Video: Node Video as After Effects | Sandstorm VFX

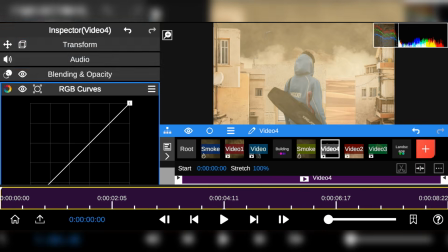[4:10]
To match the color of the sandstorm, I will use the RGB curve until everything blends naturally.
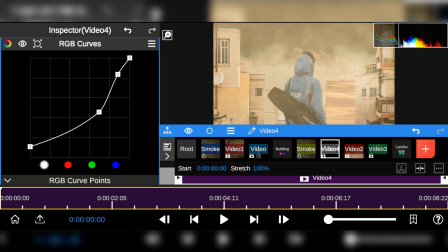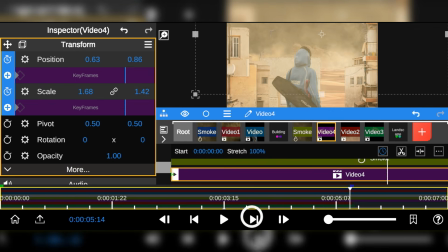[4:21]
Next, I will also animate the position and scale so the dust gradually grows over time.
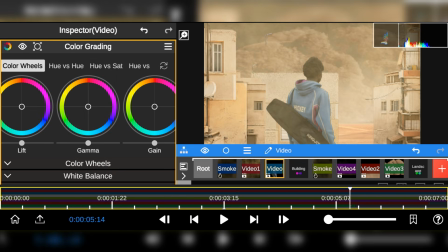[4:27]
And with that done, I will apply some color grading to make the subject look even dustier.
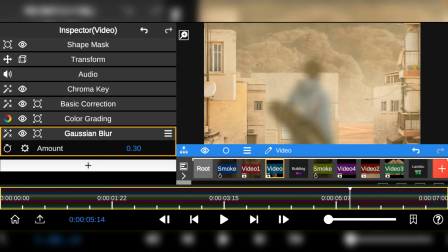[4:33]
Then I will add a Gaussian blur to help blend the subject naturally into the scene.
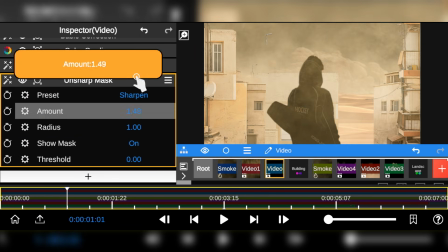[4:37]
And after that, I will apply the unshaped marks to restore the lost edges and bring back a little bit contrast to the subject.
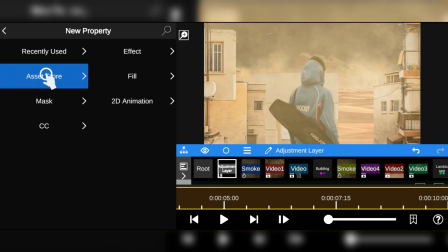[4:46]
To make everything feel even more realistic, I added the grain effect.
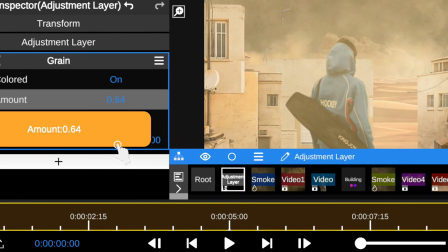[4:50]
Now this helps match the texture across the entire shot and sells the illusion that the entire elements were captured together.
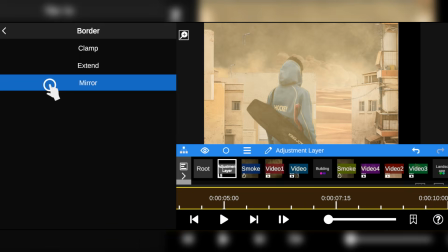[4:56]
And next, I added the shake effect to create some vibration and make the scene feel more chaotic.
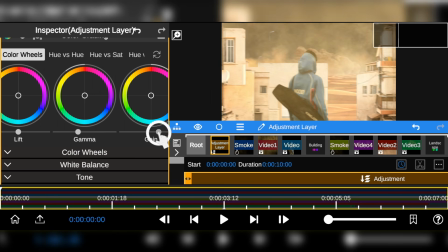[5:04]
And finally, I applied the overall color grading to blend all the elements together and enhance the color tone of the scene.
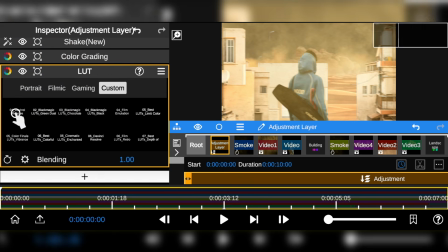[5:12]
Then I added the color LUT and selected the one that works best for this composition.
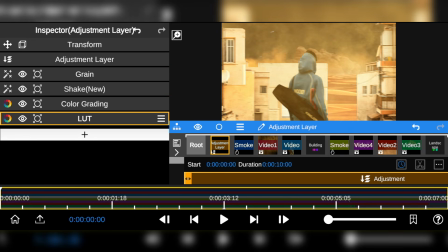[5:18]
And just like that, that's how I was able to create this cinematic sandstorm effect using Node Video app.
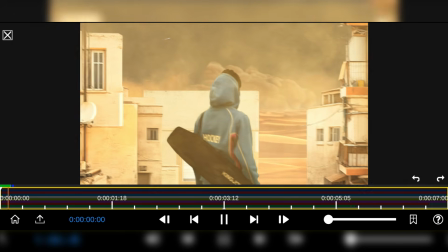[5:23]
So thanks for watching, and I will see you in the next one.